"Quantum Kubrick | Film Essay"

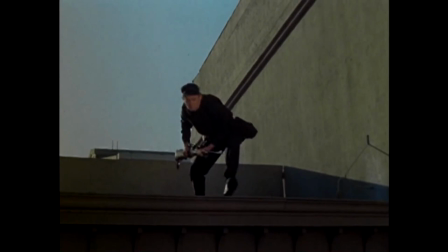Freeze frames, a simple stylistic device that evokes old cop shows and old music videos.
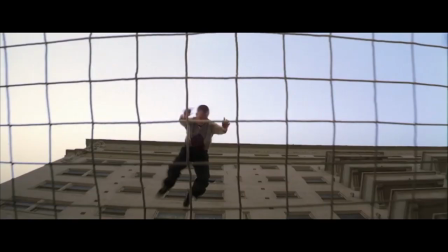In narrative film, the freeze frame can be used to introduce a character or draw attention to a key detail.
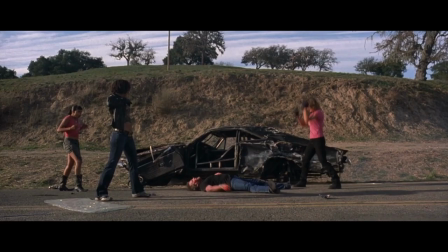It's most often used to indicate the end of the story,
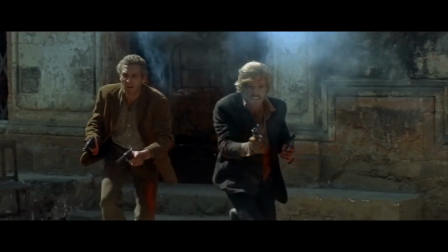emphasizing either total victory, ambiguity, or certain death.
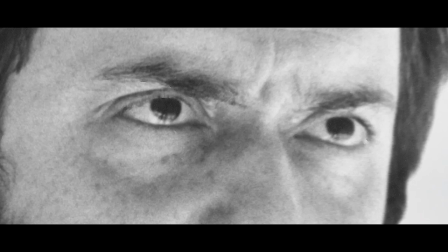Stanley Kubrick has used the freeze frame a number of times as well but I think
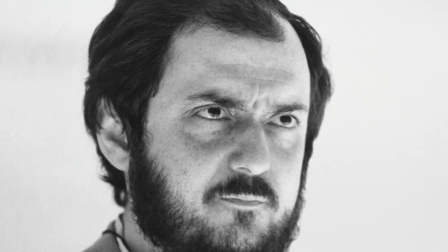Kubrick's motivations involve more than just the usual concerns over dramatic effect or characterization
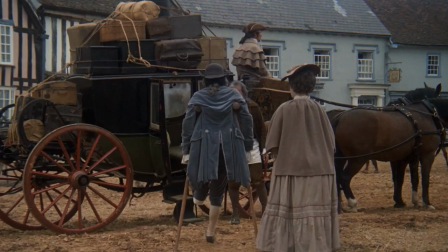In Barry Lyndon, we see the film's protagonist from behind walking towards a carriage
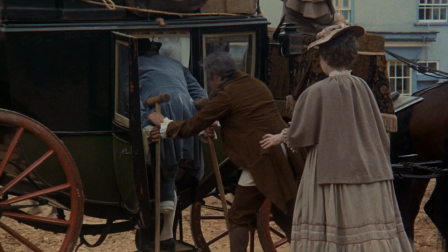Upon reaching it, he passes his crutches to the driver when the picture freezes This is not the final shot of the film, by the way
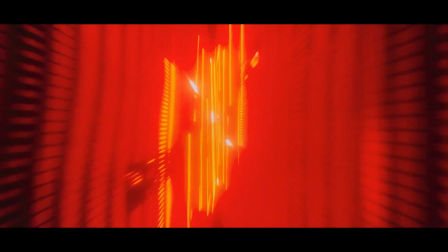In 2001, A Space Odyssey, we see an abstract light show,
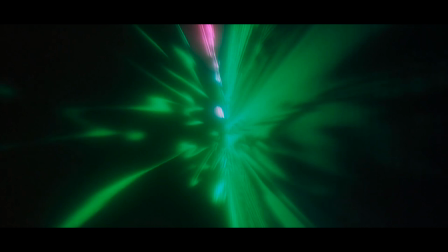apparently from the point of view of astronaut Dave Bowman, who we then see interspersed four times as a quick freeze frame.
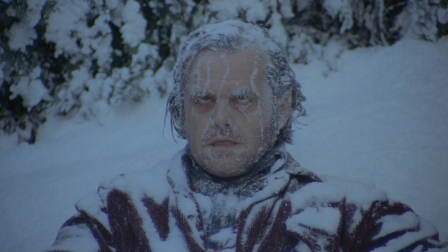In The Shining, we see a freeze frame that isn't obviously functioning as a freeze frame. It almost functions as a special effect, depicting Jack's unblinking, frozen, lifeless body.
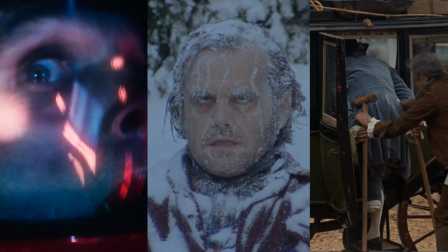All three examples ask us to consider the idea of time. What is it?
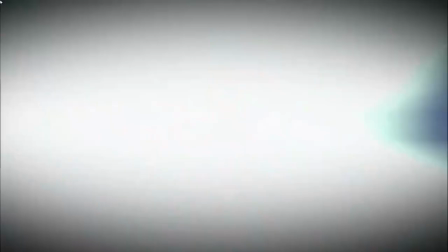How does it function? Is time a real objective thing, an absolute universal constant?
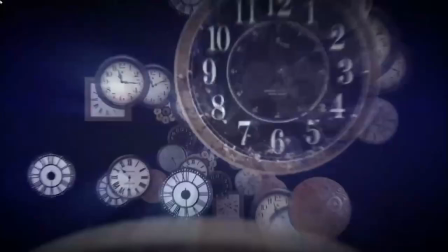Or is it just the way our brains assemble reality? Is time an illusion?
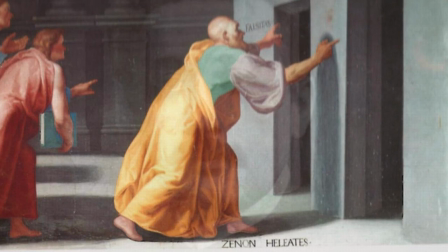Einstein, and many before him, have asserted that it is.
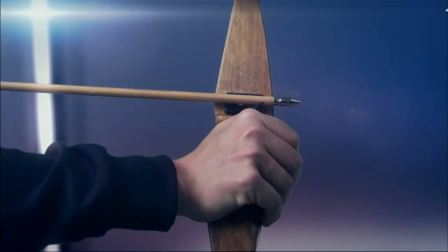In the 5th century BC, Zeno of Aaliyah explained how an arrow in flight isn't actually moving.
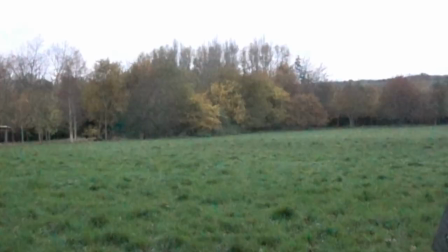He argued that at any given instant of time, the arrow is actually at rest. Now this may sound like a bizarre assertion, but 2,500 years later,
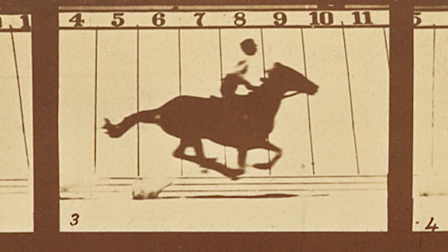this idea is clearly demonstrated by the way film and video create the illusion of motion with a succession of static images.
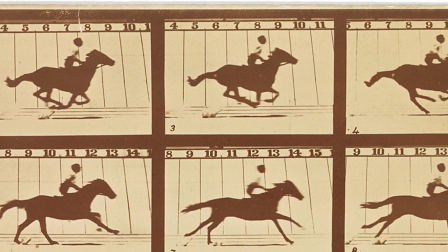The image is moving. And it isn't. Time is passing.
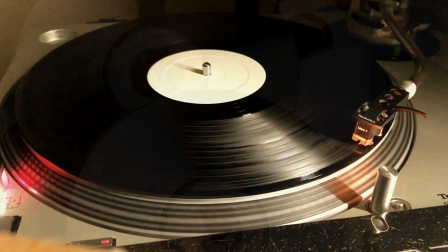And it isn't. The succession of instances are like a reel of film, or a vinyl album,
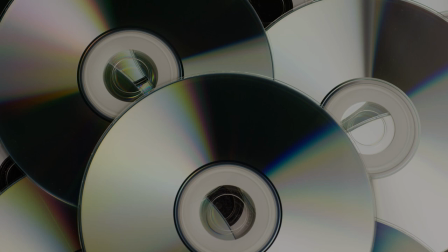or a DVD, where all moments coexist outside of time.
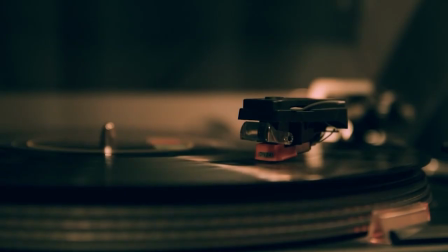But human consciousness can only experience one moment at a time, like a projector, or a stylus, or a laser.
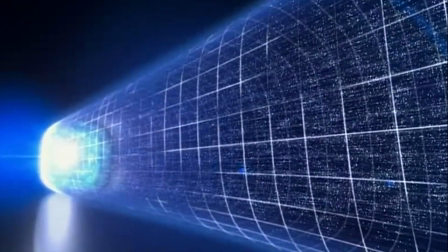This is similar to a concept in modern physics known as the block universe.
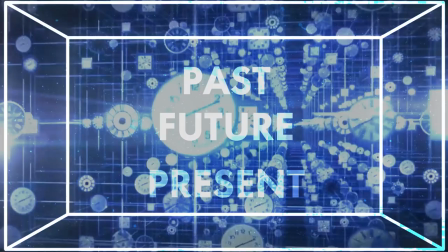The entirety of space-time, all events in the past and the future, coexist in one big block.
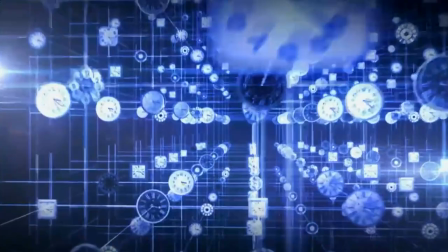But we can only experience our universe from moment to moment, in one direction, through a perceptual illusion we call time.
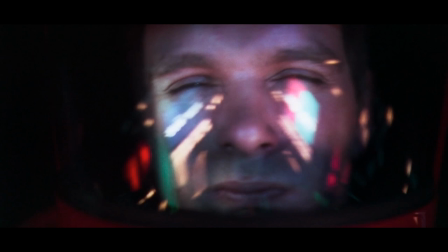Dave Bowman's three-dimensional consciousness is evolving towards an awareness of higher dimensions.
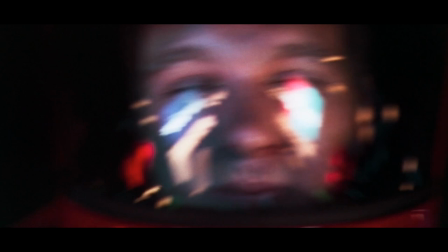Kubrick is trying to convey a process that the human mind can't possibly comprehend.
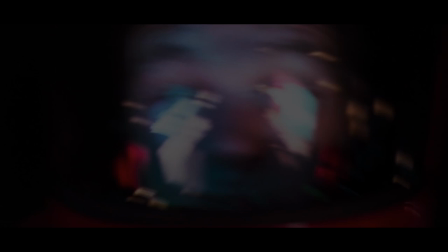So how does he do that? Kubrick achieves this through an analogy. Let me explain how this works using a simpler example.
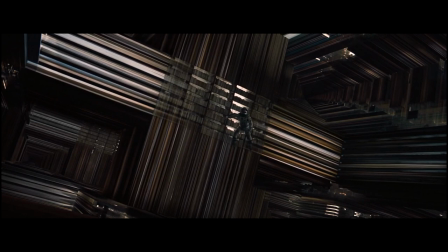In Interstellar, the fourth dimension, which we cannot directly perceive,
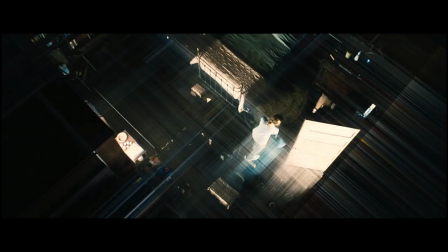is represented in the form of a tesseract, a three-dimensional structure that represents four dimensions,
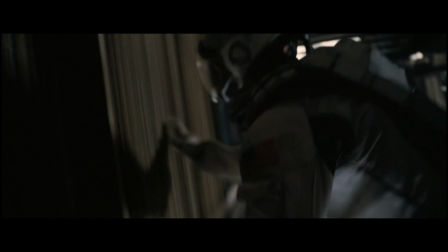a space where you can move around freely through time.
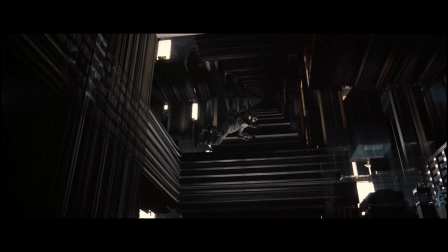Actually, since we're watching a 2D movie, it's a two-dimensional representation of a three-dimensional analog of the fourth dimension, or something like that.
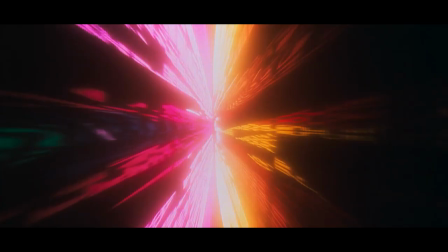We get a similar suggestion of Dave Bowman's ineffable experience through a different set of metaphors.
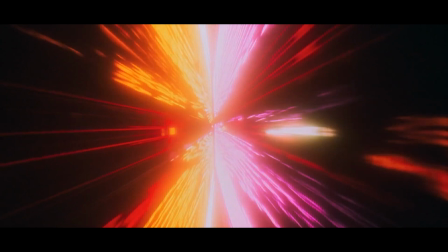First, there's the otherworldly Leggetti score. Second, you get the Douglas Trumbull light show.